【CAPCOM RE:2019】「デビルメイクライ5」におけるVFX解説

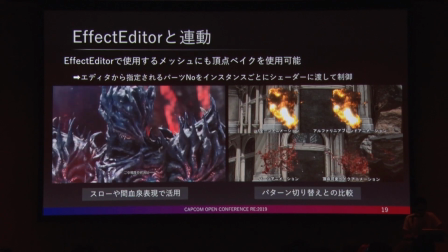エフェクトモジュールで指定しているメッシュパーツナンバーをUnreal 4でいうコードノードみたいなカスタムノードみたいなものを使用して
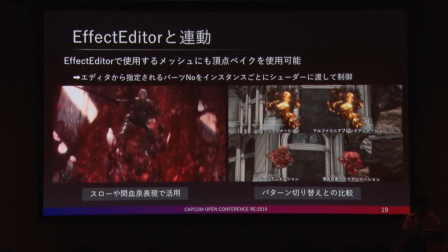インスタンスごとにシェーダーに値を渡してそれをシェーダー内でより一般アニメーションさせることで
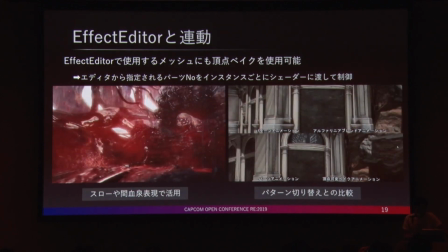それぞれのパーティクルごとにアニメーションパターンが再生できるようにしています
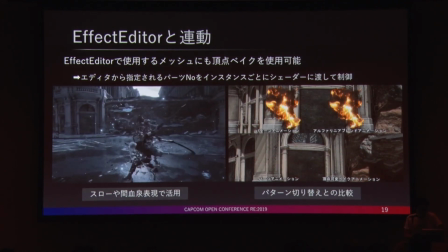この機能は非常に有用で他の場面でもいろいろと活用できたのでできる仕組みになったのかなと思います
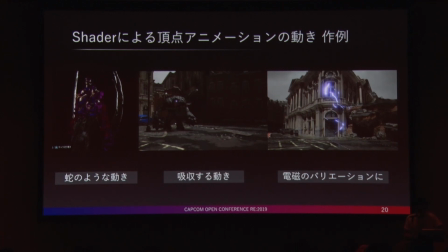また本作ではベイクだけじゃなくてシェーダー内の計算処理だけで頂点アニメーションしている様々な表現もあるので一部紹介させていただきます例えば一番左で言うと光の蛇がうねうねするような動きを
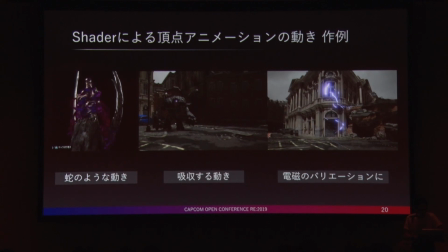モーションでやろうとすると大量のジョイントが必要だったりするんですけれどもバーテックスシェーダー内の指定の方向に対してサインアニメーションさせることで表現していたりしますまた真ん中の吸収するような動きはディスタンスノードを使用してスピアマスクを作ってあげて
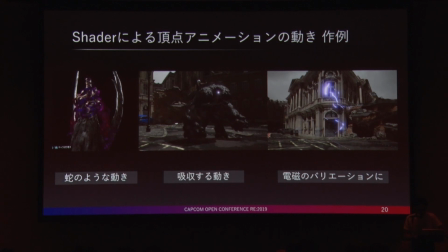その範囲内にあるものをRポジションRのポジションの一点に集約することで表現していますまたエフェクトで使用されている雷メッシュなんかでも単純に一つのメッシュなんですけれどもこれをサインアニメーションしてあげることで
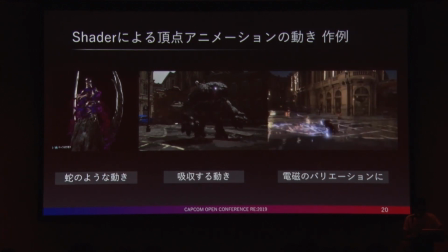またマスクしたりしてあげることで様々なバリエーションの雷を表現できるように一つのアセットでいろんなバリエーションが出せるようにという形でアセットとしても使用しています
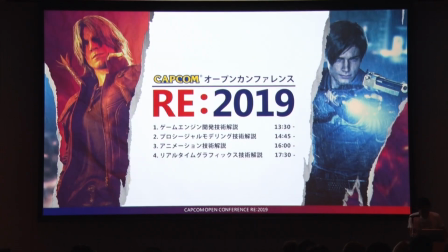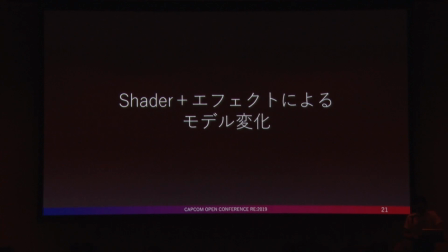ここまでは頂点アニメーションを使った事例でしたけれどもここからシェーダーとエフェクトを組み合わせたモデル変化についても紹介させていただきます
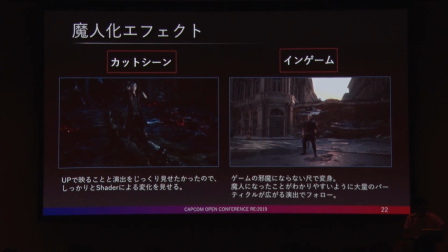まずはマジン化エフェクトを例に紹介します本作ではプレイヤーキャラクターが魔人と呼ばれる悪魔に変身ができるんですけれども
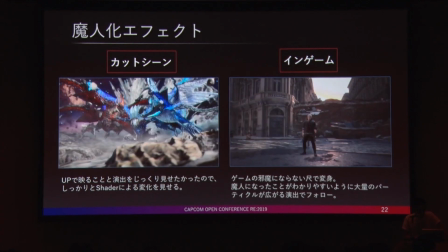これはシェーダーとGPUパーティクルの合わせ技で表現しています
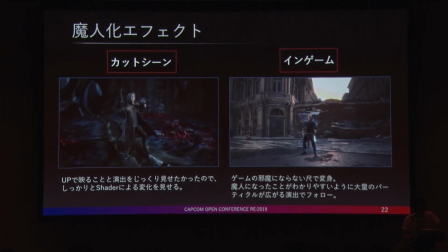例えば左側のカットシーンでいうとアップで映ったりすることが多かったので
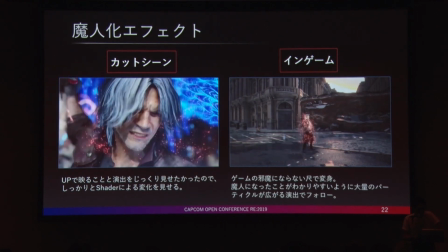演出をじっくり見せたかったのでなるべくシェーダーによる変化を中心に見せています
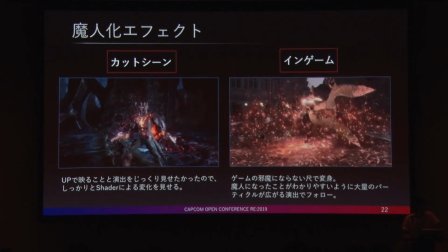逆にインゲームの方ではゲームの邪魔にならない尺で変身して
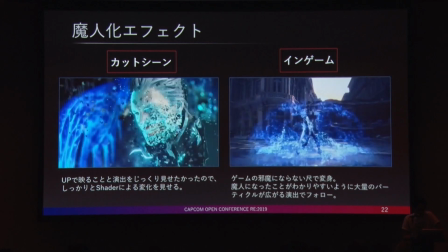魔人になったことがユーザーにわかりやすいようにGPUパーティクルとベクターフィールドを使って
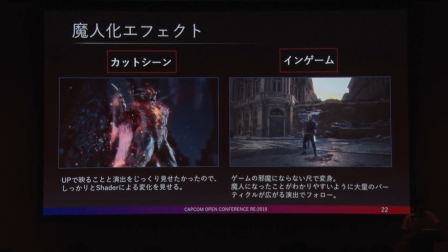大量のパーティクルが広がるような演出でフォローしています実際作り方はかなり単純なんですけれども
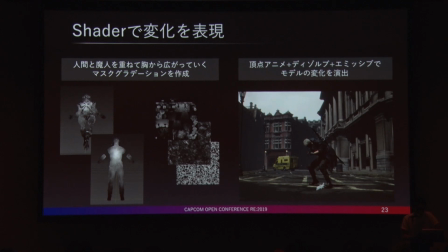人間と魔人を重ねた状態で胸から広がるようなグラデーションマスクというのをTCC上で作成してあげてそれをお馴染み、頂点アニメーションとディゾルブ、アルファマスク、それからエミッシブによる表現で削って
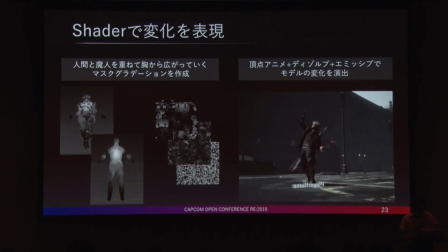胸からモデルが実際に消えていくような、
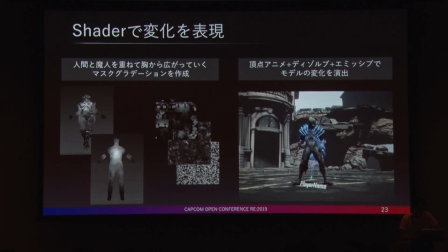出てくるような表現というのを表現しています。
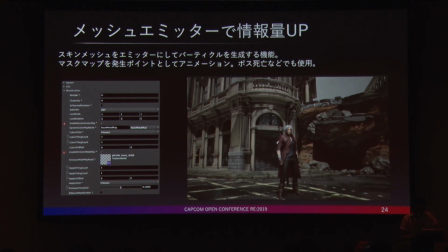またこれだけだと情報量が足りなかったり、ユーザーが返信したことというのが分かりづらかったりしていたのでメッシュをエミッター化するメッシュエミッターという機能も今回実装しました
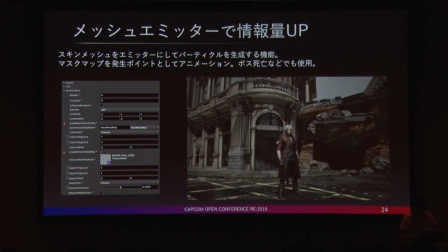これは実際のスキンメッシュをエミッターとして使うことができて体の表面からGPUパーティクルが発生するような表現で使われていたりします
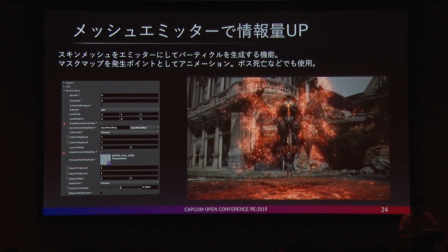これは先ほど用意したグラデーションマスクですね
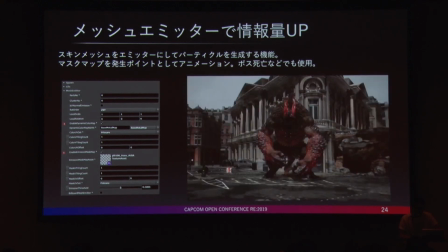胸から広がるようなグラデーションマスクを敷地として発生ポイントとして見ることができるので、その敷地をアニメーションさせてあげることで、例えばボスの死亡とかでも使われているんですけれども、
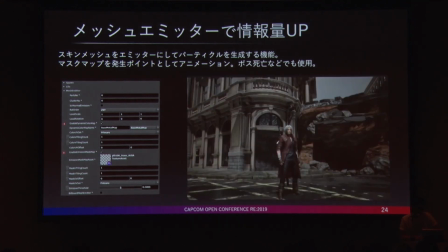削れたところから粒が発生して消えていくという表現でも使われていて、